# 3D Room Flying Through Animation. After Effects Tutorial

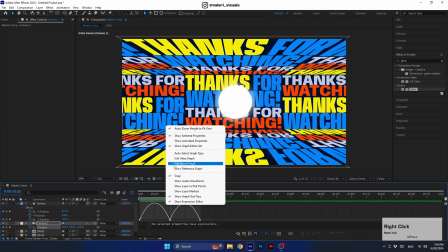(8:11)
Right click and ensure that you are using the speed graph.
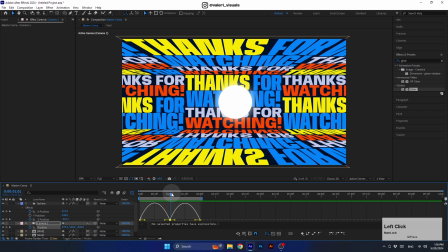(8:15)
Here you'll see that the motion in this part is at zero, causing a pause.
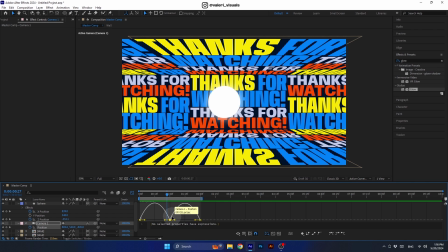(8:21)
To fix this, select the problematic keyframe and double click on them.
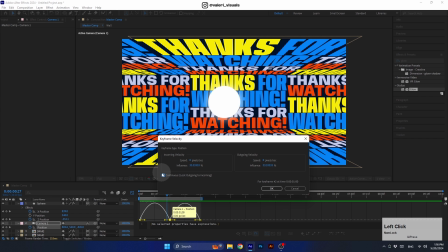(8:26)
In the keyframe velocity panel, check the continuous function and then raise the keyframe slightly.
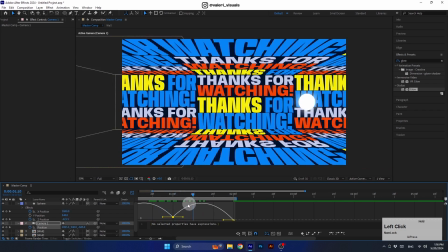(8:37)
This looks much better now. And to improve the motion even more,
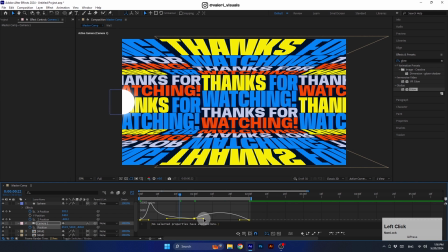(8:42)
we can adjust the handles to the sides and it will create a slow motion effect for the camera's movement.
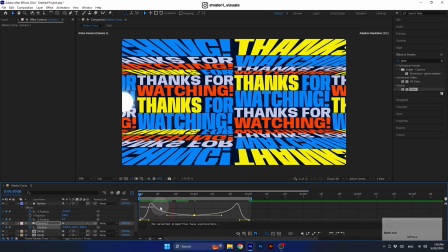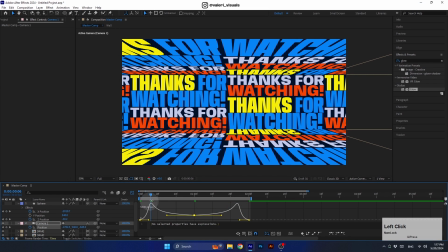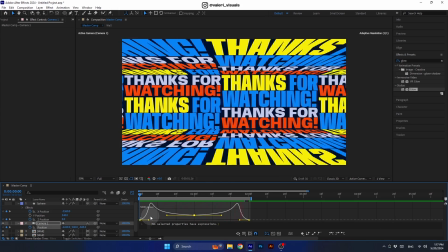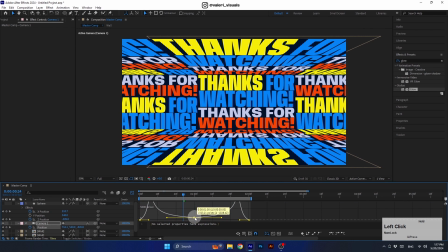(9:05)
I think we can bring the keyframes down a little bit to make the motion slower.
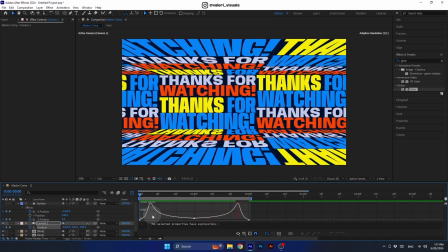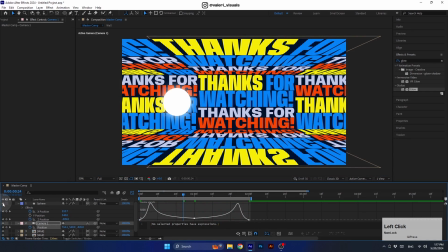(9:20)
Looks great. And now use this technique to improve the animation of the sphere. First, select the X axis and go to the graph editor. Then move the handles to the sides and lock the middle keyframe.
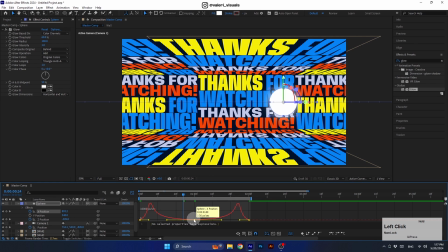(9:36)
Bring it up a little bit and see how that looks.
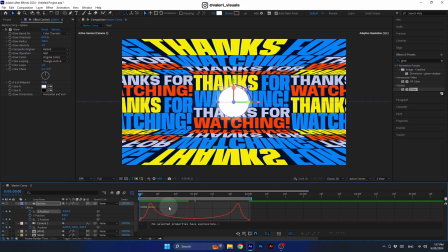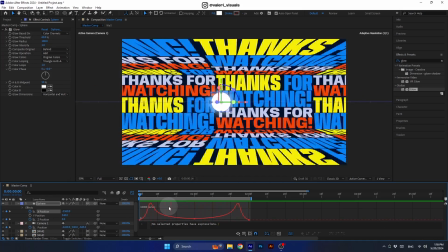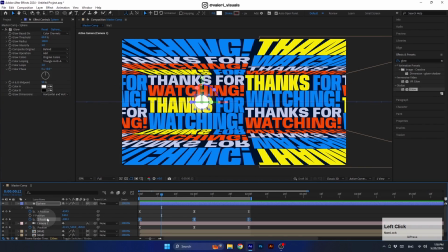(9:50)
I think it looks great, and we can keep the motion for the Z axis as it is because in my opinion, the small offset in the motion between these two axes looks very interesting. Alright, let's finish the tutorial by adding a cool depth of field effect to the scene.
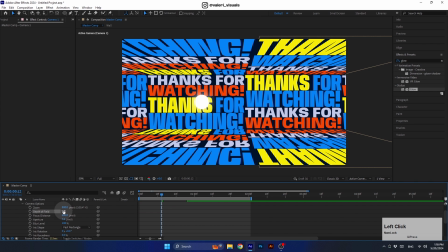(10:08)
To do this, open the camera options and turn it on. Next, set the aperture to 100. Change the view to two views, make sure to select the left view and set it to top.
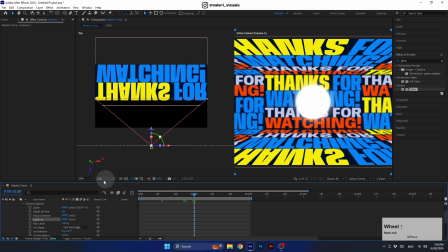(10:21)
And now go to the second one and here we can see the camera and the sphere.
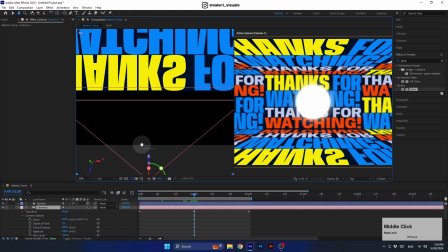(10:27)
Let's place the focus distance on the sphere's position.
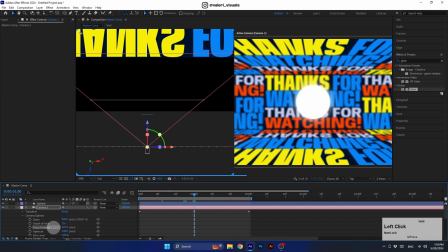Now create a keyframe for the aperture and set it to 40. Now go to the beginning of the animation and change it to 0.
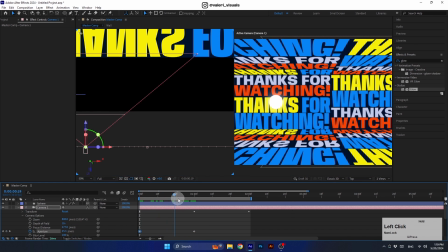(10:46)
Do the same for the end of the animation.
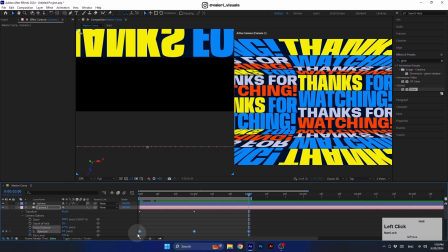(10:53)
Finally, we can easy ease these keyframes and see their final results.
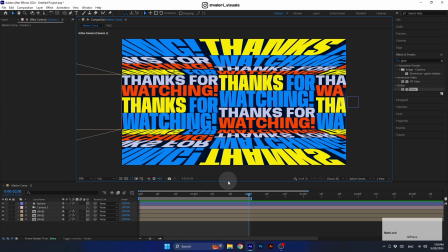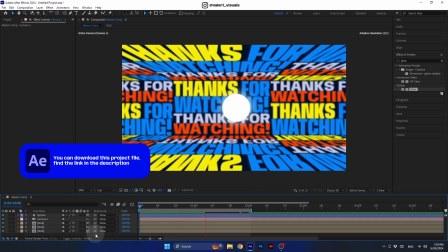(11:03)
And with this, we have finished the tutorial. Thanks for watching. I hope you enjoyed this tutorial and I will see you in the next one.